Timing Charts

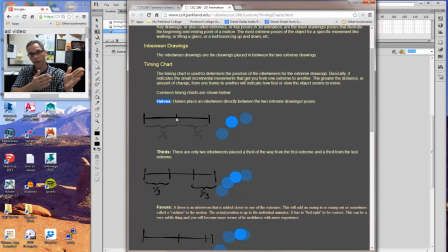If you want to slip in a half or a favor or something else, you can put a 1, 2, 3.
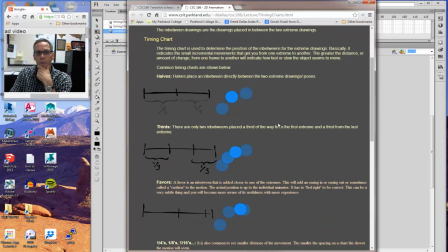And that's how things work. You can also break things down into thirds.
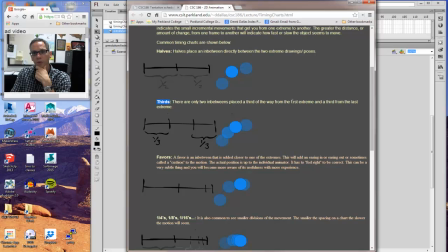Thirds, there are only 2 in-betweens placed a third of the way from the extreme, or a third from the last. So a third of the way from here is there. So you have 1, 2, 3 gaps of space. 1, 2, 3.
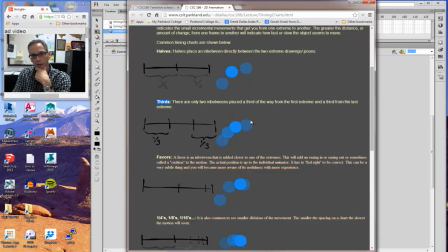So your object is here, and the extreme is there, and then you have a third of the way and a third of the way.
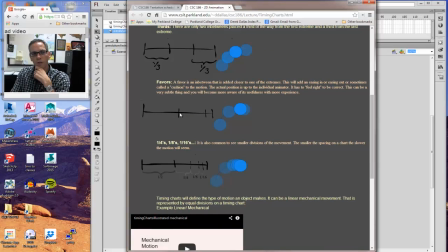Favors, as I had mentioned, is where you don't necessarily divide things equally. You have your extremes here, here. You might have what's called a breakdown in the middle. And then when you have a favor, it's not going to be quite square in the middle like it would be right here.
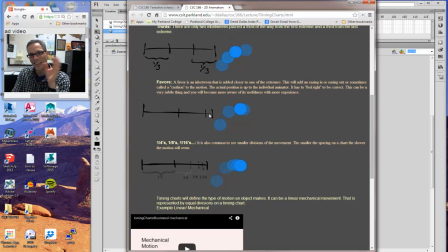It could be a little bit closer to the end. And that has to do with feeling it out. It means that there isn't necessarily a specific robotic type of distance, so you just got to get a feel for it and see if it moves the way that you want.
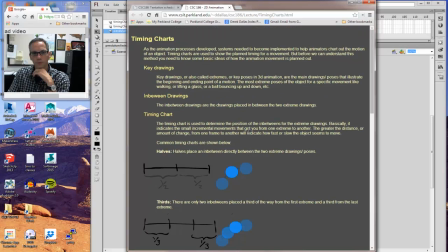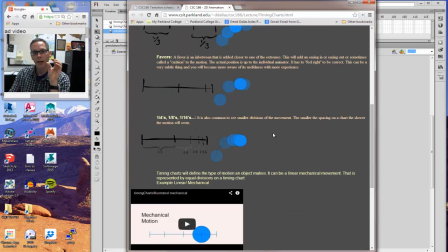Alright, another one is that if you break things down smaller and smaller and smaller, the smaller the amount of space between one drawing and another, the slower things start to feel. So for instance, if I have my extreme here, my extreme here,
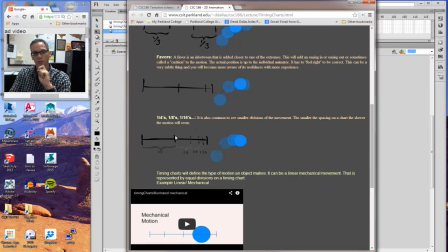my breakdown in the middle, which is what that middle factor can be called, breakdown, Then I start to break down this motion from here to here to here. So halfway here, and then I just divide these in half, again, half, and then half of this space.
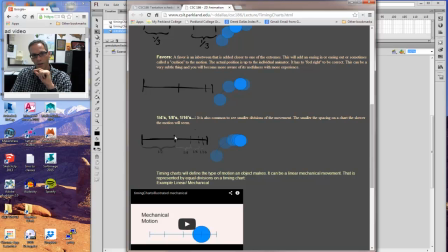So it's this space divided in half, this space divided in half, this space divided in half, this space divided in half, right there. So I have a half, a quarter, and then the quarter is divided into an eighth, and then that eighth is divided into 16th.
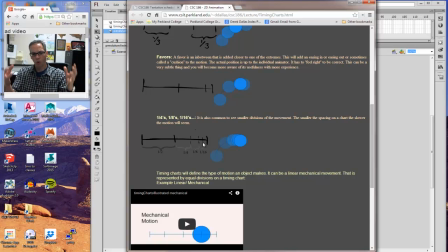If you're familiar with music, it's the same exact thing. You have whole note, half note, quarter note, eighth note, 16th note, 32nd note, 64th note, and they're smaller and smaller and smaller duration. And because you have that duration, you have that quick movement.
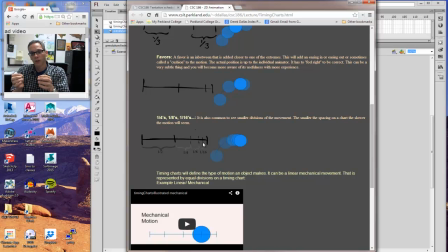So in music, the beats are faster, but in animation, it looks slower. So it's really quite an interesting contrast between how it feels and how it would sound.
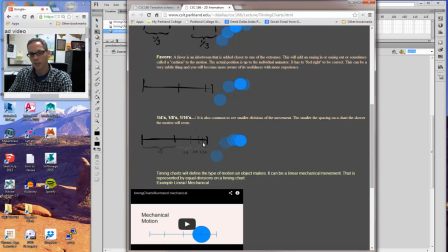If you were to look at this, it's kind of interesting. And so what I want you to think about is that when you,
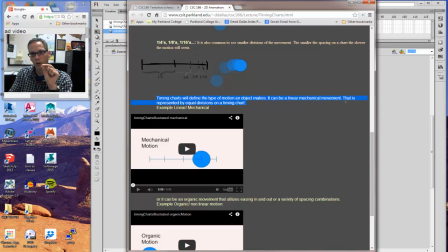depending on how you arrange your timing charts, it can create different feels. So when I have equal divisions of movement, I have my extreme here to there, a breakdown, and then a breakdown, I get mechanical, even motion with no variation.
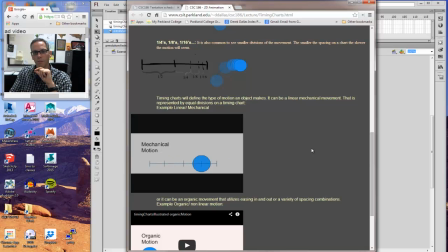It's very linear. So it's like a machine moving back and forth, like a piston.
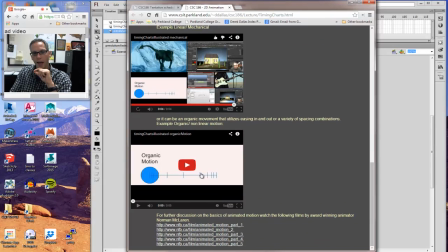But when I start to divide things and add my halves and my quarters and my eighths and my 16ths,
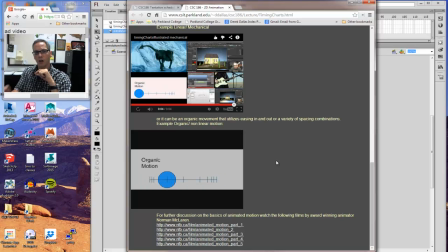I get a much different feel. I get this softening and pushing and softening and pushing. It's just a completely different movement.
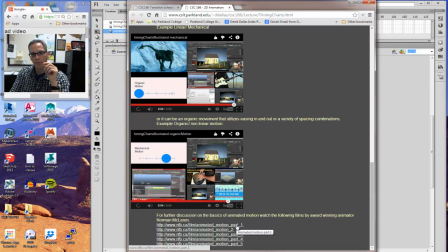Now, you're going to look at several videos created by the renowned animator Norm McLaren.
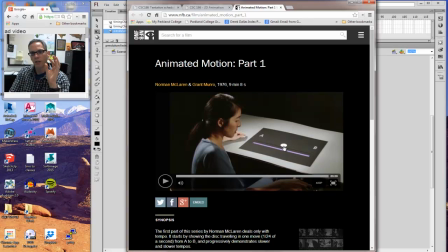And he does some incredibly good and accurate descriptions of this idea of timing and spacing and the effect it has on the way things move and the way we interpret that movement.